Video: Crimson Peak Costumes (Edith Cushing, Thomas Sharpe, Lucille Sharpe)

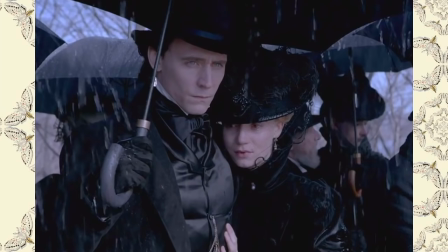[27:21]
we get to see very little of this gorgeous morning outfit it's difficult to tell but it looks like she's wearing a black velvet coat with large
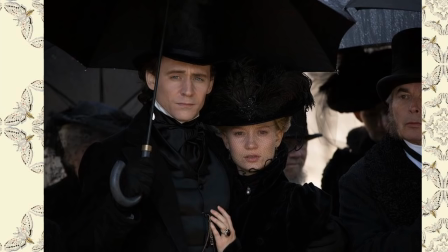[27:29]
puff sleeves and a wide brimmed felt hat with large black ostrich plumes that are anchored with a jet-beaded brooch.
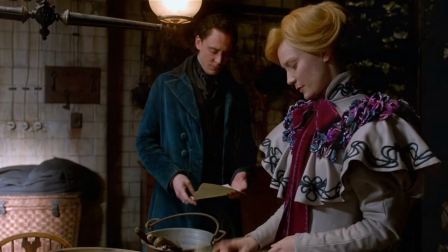[27:37]
Edith's face is covered with a black netting that's trimmed with fine cord. Of Edith's wedding cloak and hat, Holly says, with things like flowers and fruits we had violets when she arrives at Allerdale Hall to enhance
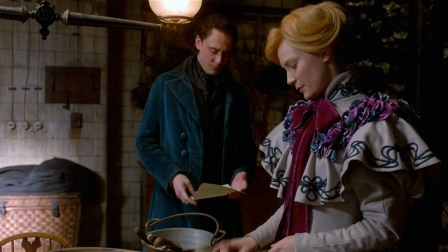[27:53]
the symbolism of this luscious living thing in contrast to the barrenness of Allerdale. The collar and the cloak capolette are also decorated with black soutache cord.
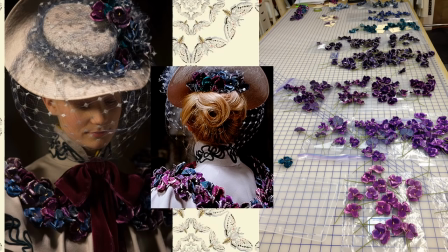[28:06]
We see that the cloak and hats are embellished with violets pictured on a work table in the crimson peak wardrobe. The violets are sorted by color before being tacked onto the costume.
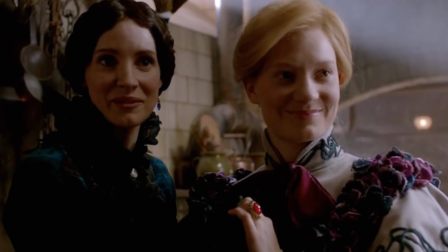[28:19]
But Holly adds, when Edith travels to England with the sharps, she says,
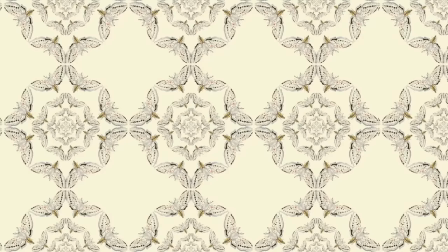[28:24]
the glasses come off, you see the decay and the reality of their world and how unromantic it is.
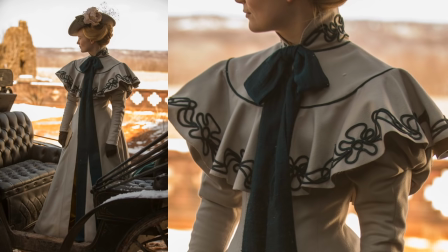[28:32]
All of the silk violets are stripped from the cloak, even the pretty violet sash, replaced with a more somber teal one in keeping with the blue tones of Allerdale Hall.
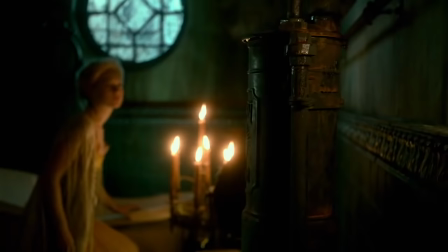[28:44]
In a moment of vulnerability, when Edith arrives at Allerdale Hall, we get a rare glimpse at Edith's under-set things, including her corset and petticoat.
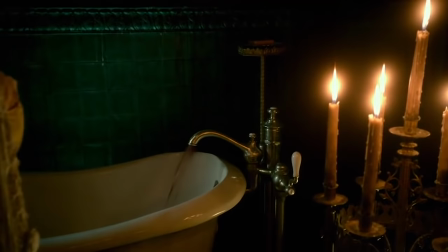[28:53]
She wears a fringe shawl jacket of sorts as she runs her bath.
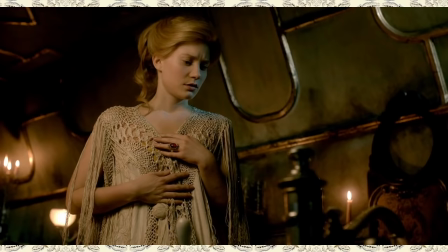[28:59]
The robe appears to be a woven silk and it's trimmed in a wide crochet and fringe border.
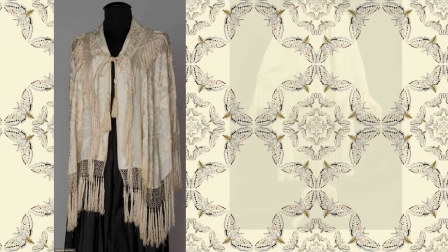[29:05]
There is a single button fastener at the front. The robe is similar to the styles of cloaks fashioned from large shawls
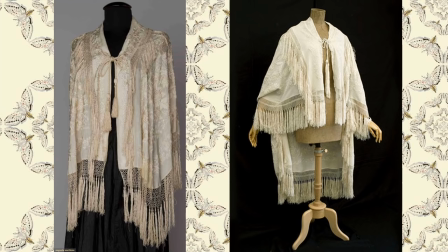[29:13]
that were popular with the late Victorian period from until the 1920s. On the left from a private collection is a Chinese silk cape from the 1880s. The cape is made from embroidered cream silk featuring a fitted back with a large knotted and tasseled medallion and it's edged with knotted fringe silk
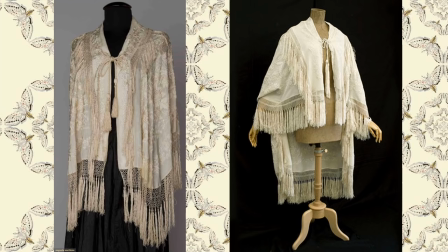[29:31]
on the right is a similar hand embroidered silk cloak from about 1890 to 1900 the cape is also bordered all around with hand knotted silk fringe
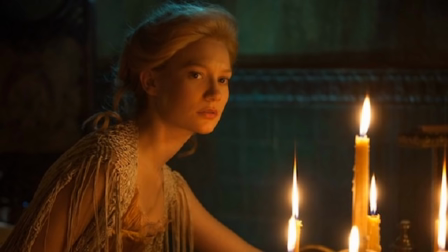[29:43]
of the undergarments like corsets and petticoats holly states that all of these items had to be handcrafted from scratch saying things like the types of corsets we chose the underpinnings which would define the outer structure they're all true to the period.
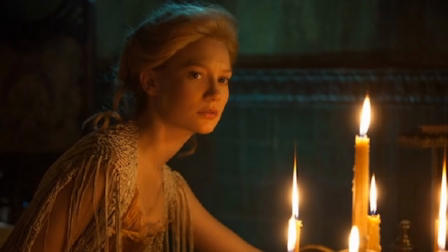[30:00]
Luckily for us we get a little bit of a glimpse of Edith's chemise and corset as pictured here.
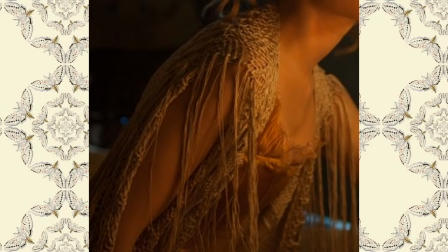[30:05]
The corset is golden silk satin and in keeping with her other costumes the chemise worn under the corset is finely pleated lightweight silk.
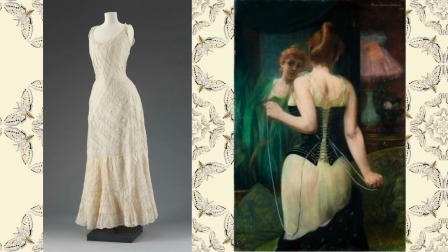[30:14]
Edith might have worn a one-piece slip like the one pictured on the left circa 1900s from the United States Museum of Fine Arts in Boston. It's more likely that she wore a separate camisole and petticoat.
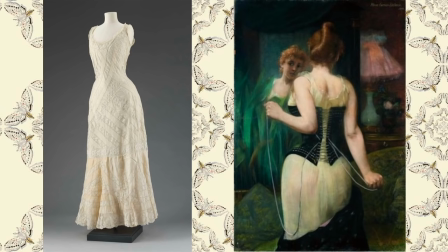[30:27]
On the right is a painting by Pierre Carrière Billuse from 1893 titled Young Woman Adjusting Her Corset. The painting is a little early and the corset is a little high in the hips but the silhouette is similar to Edith's undergarments.
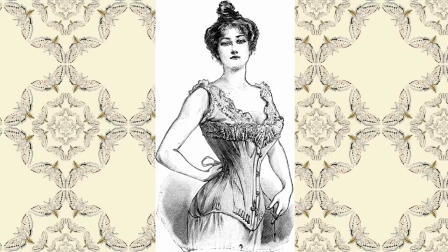[30:44]
Here is a period correct corset from 1903 from a French fashion plate.
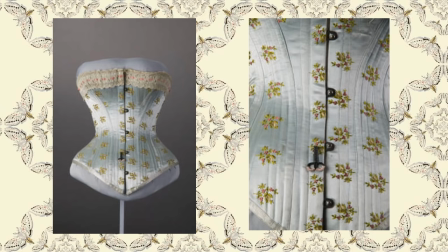[30:50]
Here is an example of a French trousseau corset from 1900 still in excellent condition by Le Bon Marche in Paris.
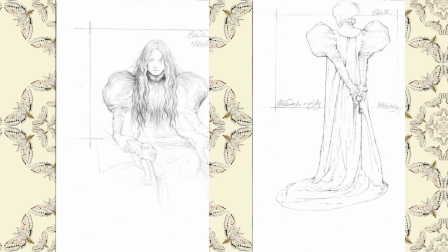[30:59]
The corset is made from embroidered silk satin ribbon and lace. Kate Hawley says of Edith's costume rendering, usually I draw from the front but everyone was going, can you give us the back? All about people disappearing down corridors so the back was quite important.
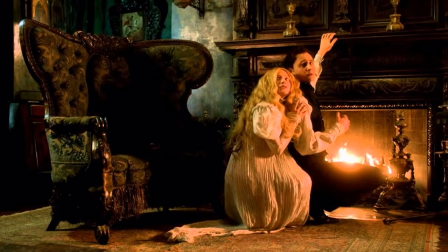[31:18]
If you look at her night dresses, Holly says, we made many many night dresses. Sometimes the sleeves are big, sometimes the sleeves are small.